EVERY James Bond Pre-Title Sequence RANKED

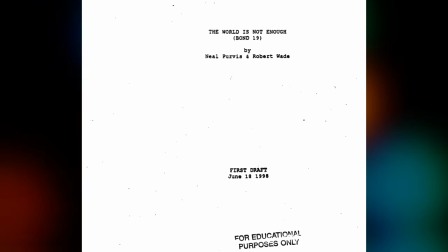[28:24]
However, his story does conflict with an earlier version of the script that I've got on file. In this version of the Thames chase, in this concept with Bond in a jetpack rather than a boat,
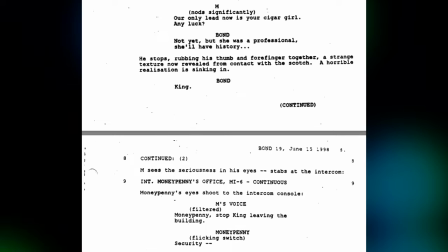[28:32]
The credits do indeed play at the end of the sequence, so maybe this was changed up in the first edit,
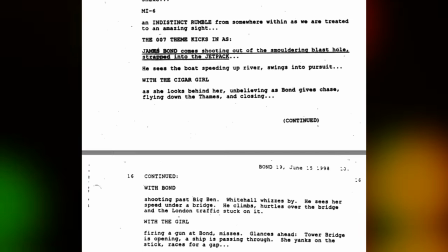[28:37]
but then after seeing test screenings, they had to revert back to what was originally planned,
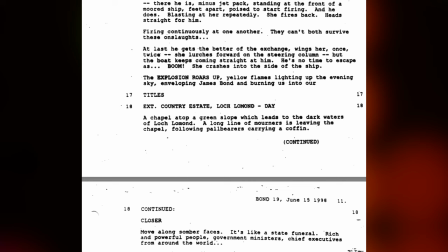[28:42]
or maybe this script is not actually reflective of what they were actually working with, maybe it was edited after the fact,
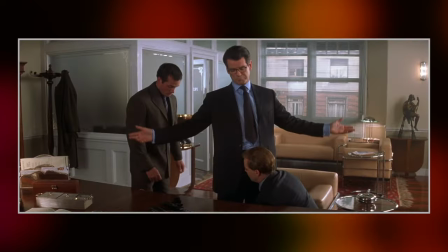[28:48]
I don't know, it says for educational purposes on it, I don't know, but whatever the reason for it coming to be,
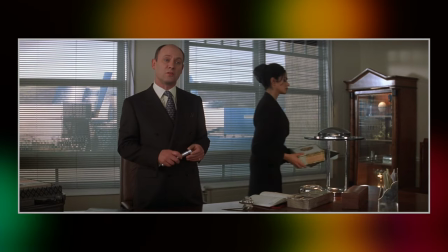[28:54]
it's very much a sequence of two halves, with Bond first interrogating a Swiss banker in Spain,
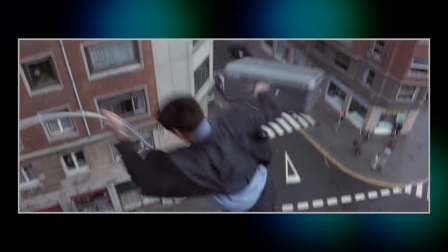[28:59]
followed by a bit of action, and a relatively show-stopping stunt as he leaps out of a window with a homemade bungee.
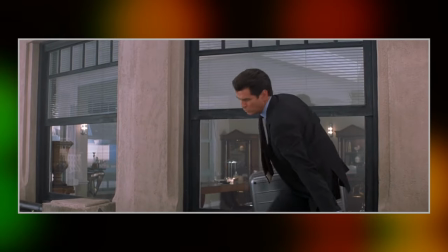[29:06]
If this indeed had been the big moment of the sequence, the big stunt,
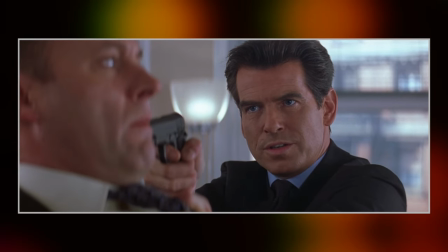[29:10]
this entire sequence would probably have been much further down this list, I have to admit, because the thing that really makes it stand out is,
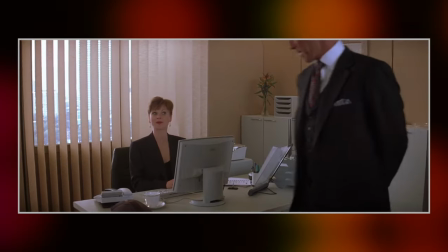[29:16]
of course, the chase along the Thames in the Q-Boat. Sandwiched in the middle of the sequence, though, is a brief MI6 scene.
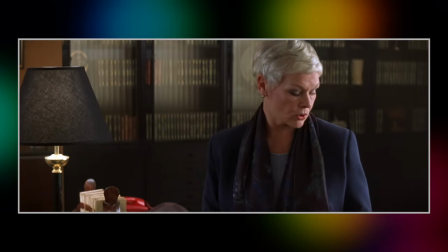[29:22]
Now, this is something that makes me think that this was indeed only supposed to come after the opening title sequence,
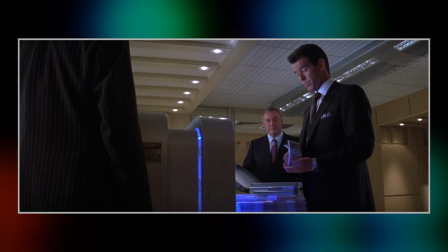[29:28]
because the action sequence that followed would have been a much greater surprise if we had already had the opening titles by this point.
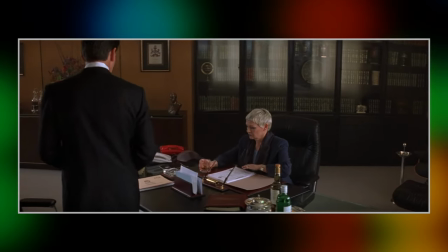[29:36]
I mean, you'd have been lulled into thinking, oh, here we are, the usual briefing scene, nothing to get the pulse racing here unless Bond and M get into a Scotch versus Bourbon debate, and then bam,
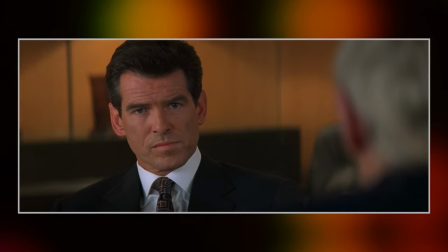[29:45]
the rug is pulled when the action kicks off. But now, because this scene is a part of the pre-titles, you're still anticipating some action to come,
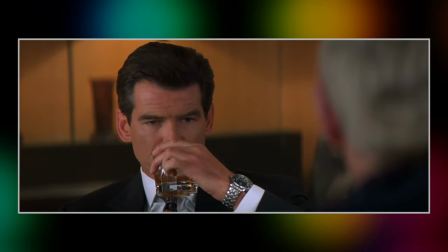[29:53]
because by this point, we're absolutely conditioned to it, and it'd be a bit of a damp squib of an end to just have Bond say,
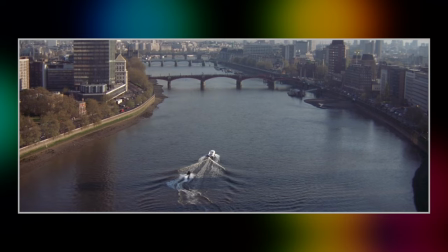[29:59]
Right you are, Em, off to Azerbaijan I go and leave the office and then, you know, we play the titles.
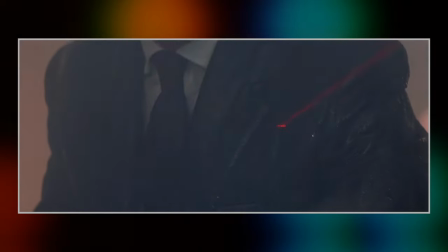[30:04]
Anyway, the attack on MI6 is all kinds of exciting and Bond jumping into the Cuba and racing down the Thames is excellent.
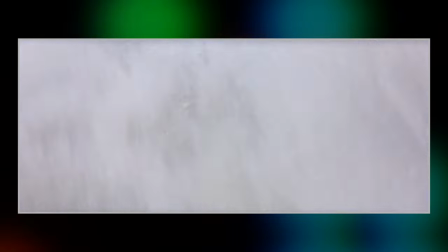[30:11]
The fact that Brosnan himself is actually doing a bunch of this is incredible.
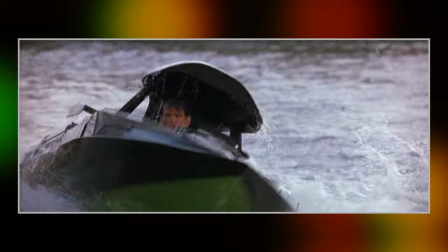[30:15]
How he doesn't have lifelong dysentery from inhaling all those gallons of Thames water during this filming, I will never know.
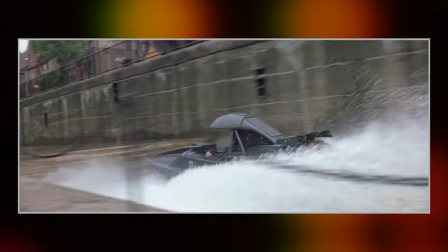[30:21]
There are Bond moments galore scattered through the sequence. It's a hell of a way to begin the film, with the stakes elevated to places that they'd never been before with the attack on MI6.
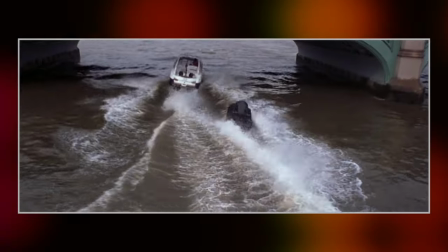[30:29]
It has world-class action, stunts, humour, music, everything that you could want.
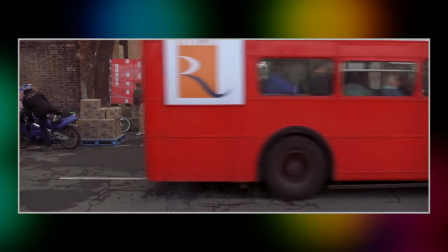[30:34]
And yet, there is just one more sequence that tips over the edge for me for pure iconography.
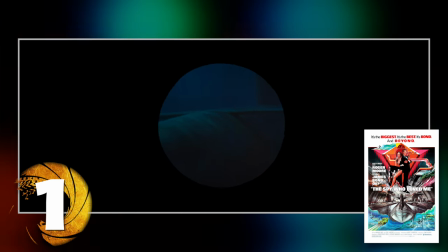[30:41]
Insert nobody-does-it-better pun here. Yes, how could it be anything other than The Spy Who Loved Me at the top of this list?
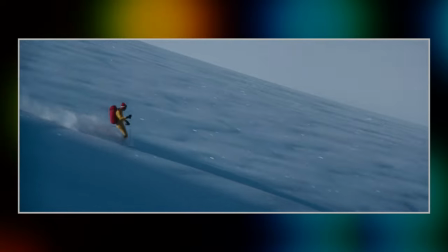[30:47]
The pitch-perfect pre-title sequence.
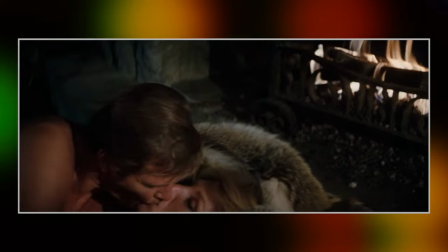[30:50]
It sets up a good bit of plot intrigue before cutting to Bond halfway through an, uh, an adventure.
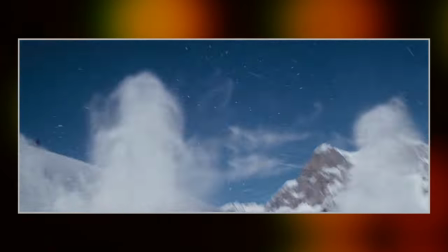[30:58]
It spirals into an escalating action sequence culminating in one of the very best, more iconic stunts of the entire series.
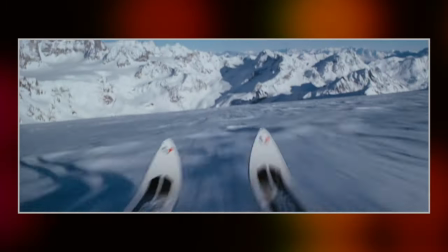[31:05]
It gets the balance between all the desirable elements of a Bond pre-title just right.
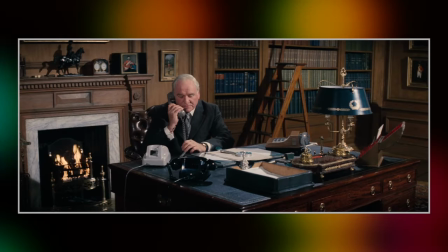[31:10]
It's textbook, scientifically proven almost.
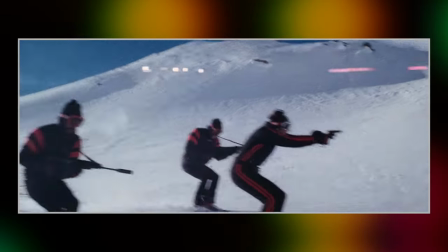[31:13]
It's a perfect little sequence by itself, but the way it totally galvanises you, gets you so excited for what is about to come, is masterful.
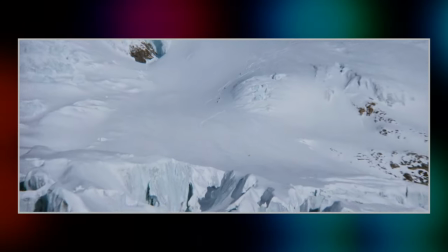[31:21]
It has scale, humour, sex, it's just a hugely fun experience.
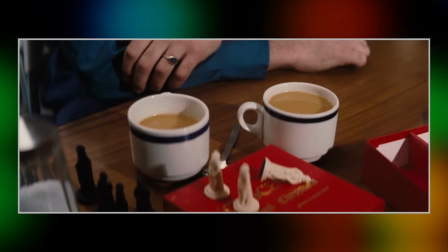[31:26]
I think the plot-intrigue elements are also exceptionally well handled here, the scenes on the submarine are terrific,
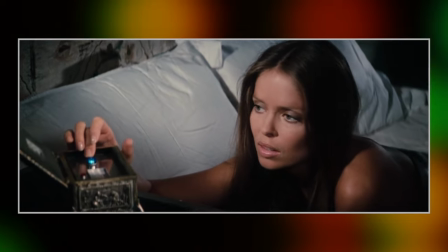[31:31]
and then introducing us to characters like General Gogol and Agent XXX up front is a bold choice for such major characters to be introduced so soon,
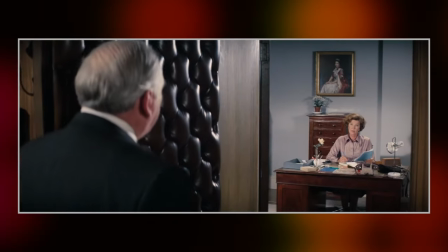[31:39]
and then it does the rounds of the Admiralty in MI6, but not only does it all provide a good hook for the plot as we question how all of these characters are going to become embroiled in Bond's world,
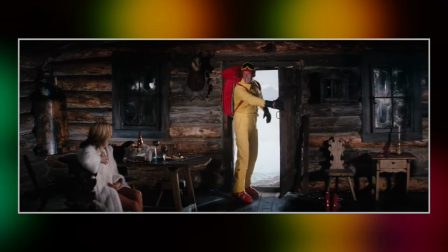[31:48]
it builds up a good bit of anticipation for the hero's eventual reveal and the ski action is just a phenomenal payoff.
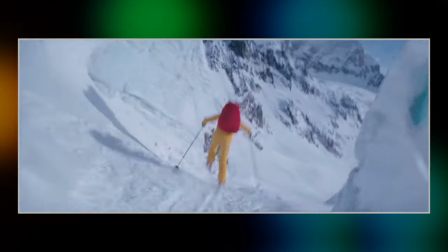[31:55]
It's a sequence that makes a statement, it tells you exactly what the film is going to be in under 10 minutes,
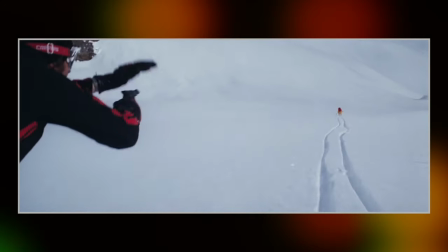[32:00]
it invites you to be interested and entertained better than any other pre-titled sequence in this series to my mind,
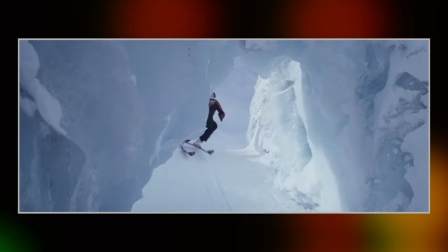[32:07]
which is why it was something of an obvious choice for the very top of this list.
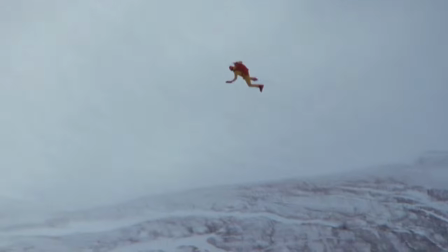[32:12]
Nothing can beat Bond skiing over a ledge, pulling a parachute, Union Jack emerging, Bond theme playing.
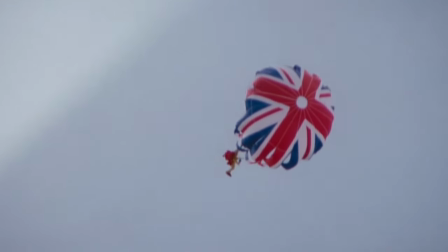[32:19]
It's just perfect. But was it a top choice for you? Please do let me know your own ranking of these sequences in the comments section below, or if that's a little bit too daunting, give me a top five.